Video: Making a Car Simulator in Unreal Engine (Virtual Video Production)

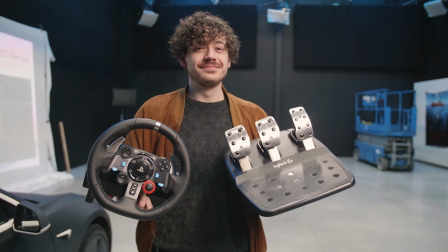Now that's actually quite easy. If you have one of these steering wheels and pedals to play racing games, you just enable the Windows RAW input plugin from within Unreal Engine. It's super easy to set up, just follow their help guide. Of course, you can also just use a normal keyboard. If you map the throttle to the spacebar, you can use that as the gas pedal.
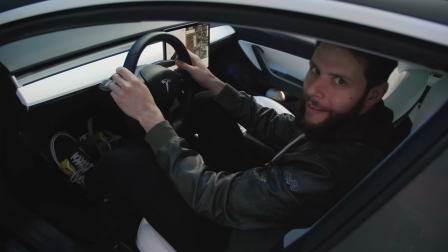The biggest struggle was probably to get natural acceleration and braking, so we need to have some sort of car physics in Unreal.
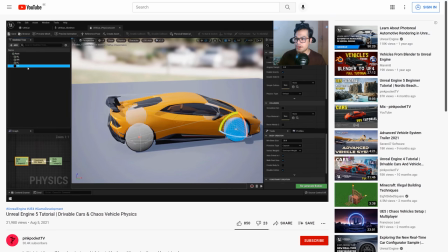And I found a tutorial from PinkPocketTV who explains it very well, I'm just gonna leave a link to his video in the description down below. It takes some time to set up or you can also just buy his project, which I did to save time and at the same time we're also supporting a fellow creator.
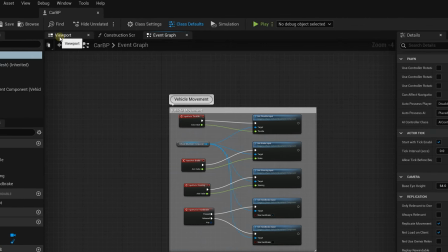Anyways, I just then had to jump into his car blueprint, head over to the viewport and with the mesh layer selected in the details panel,
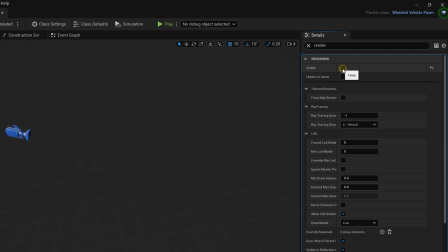I unchecked visible and this way we could hide the car because we don't need it. We just need its physics.
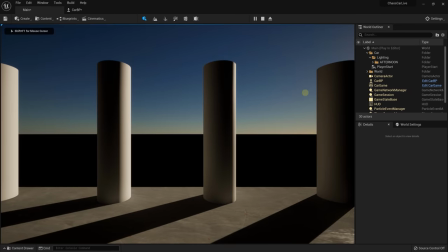The virtual camera I then rotated 90 degrees so that it would point out the side window. And that's it.
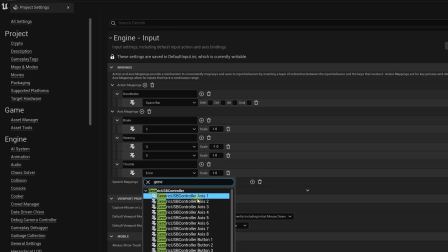From the project settings, we can easily map the key bindings to the throttle and brake pedals. And now we just have to combine this project with the one that Yannick made his sci-fi city in and that gave us a realistic car movement.
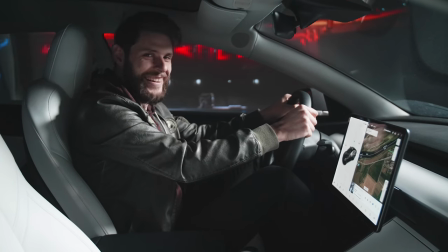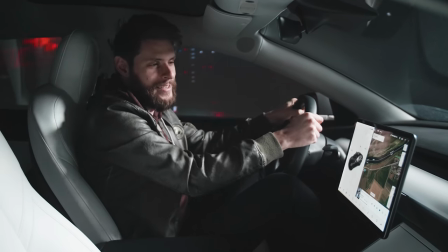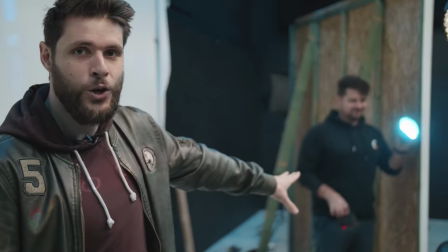So that's why we got Yannick there in the background. He's actually going to create the reflections of the background.
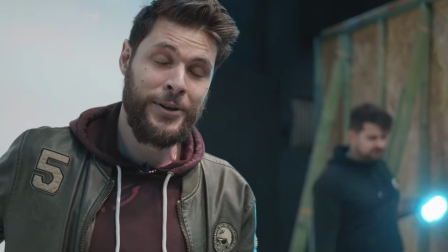We have some blue and red neon signs in Unreal Engine and he's just going to cast that onto the car,
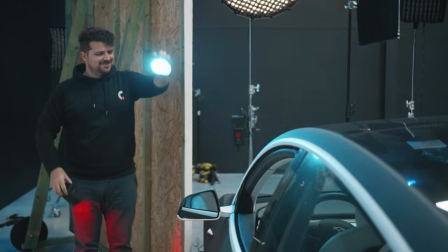but he's going to move his arms and that way it seems like it's passing by.
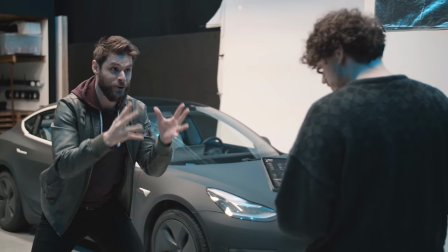Now since we can interact with the background, Lorenzo is going to mimic a stoplight.
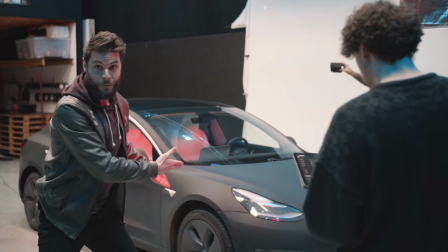So it's going to fade in as a red color that I'm just going to press the brake on the pedals and then it's going to turn green.
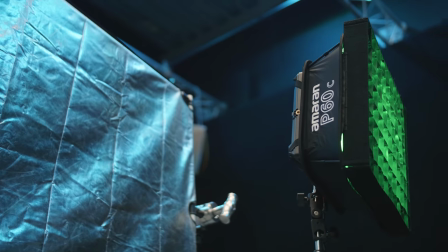And at this point Lorenzo is just going to turn that light around as I throttle again, give gas and continue to drive on.
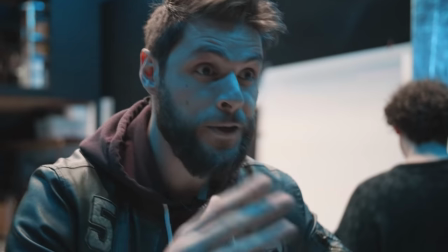Always think about movement, guys. If you drive, your lights have to turn around. Create movement as well.
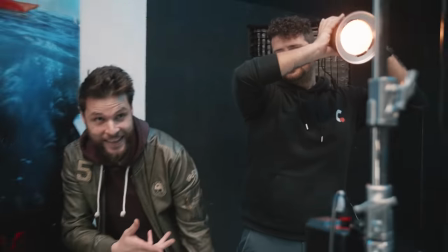And finally, we got Janik again. I think we're gonna need your help, Timo.
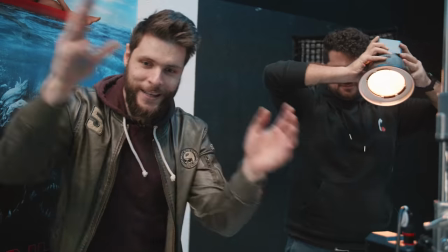Anyways, he is controlling the streetlight, so he's just going to wave around, making it seem like it's a streetlight that is passing by every time.
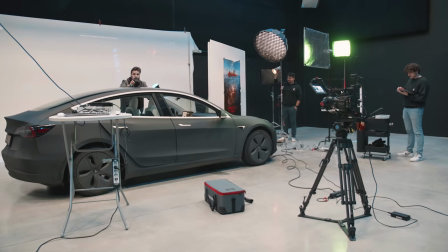It's super simple. And last but not least, make sure that you don't cast light onto the projection screen.
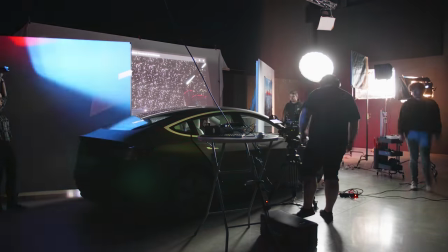That's it, we can now drive the car.
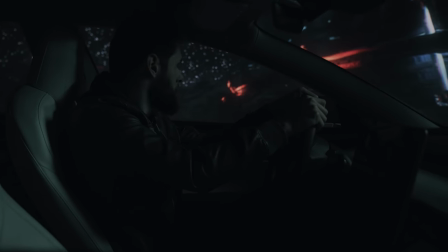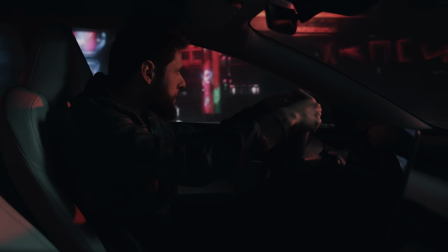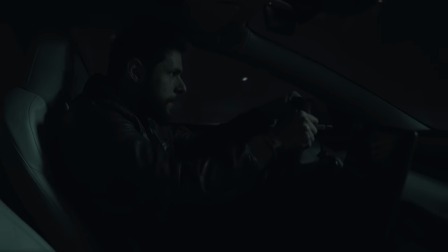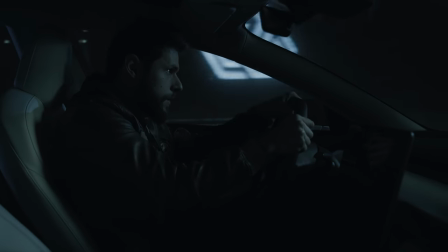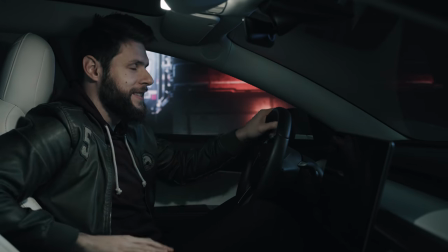The cops are here, guys. I was speeding, I guess.
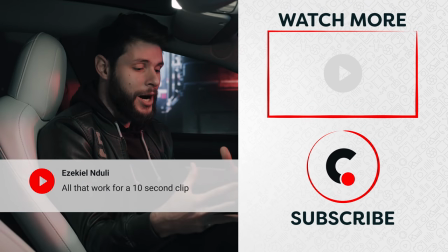Anyways, here on my left side you can find a video where we hooked up a camera to Unreal Engine and kind of have some motion control going on in there, so definitely check that out.
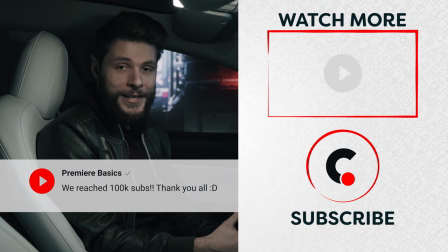Thank you so much for watching, thank you LG for the support and as always, stay creative.
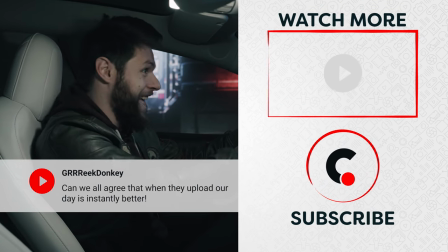I don't have insurance! Damn it, I'm just gonna drive off, guys. This is such a slow car.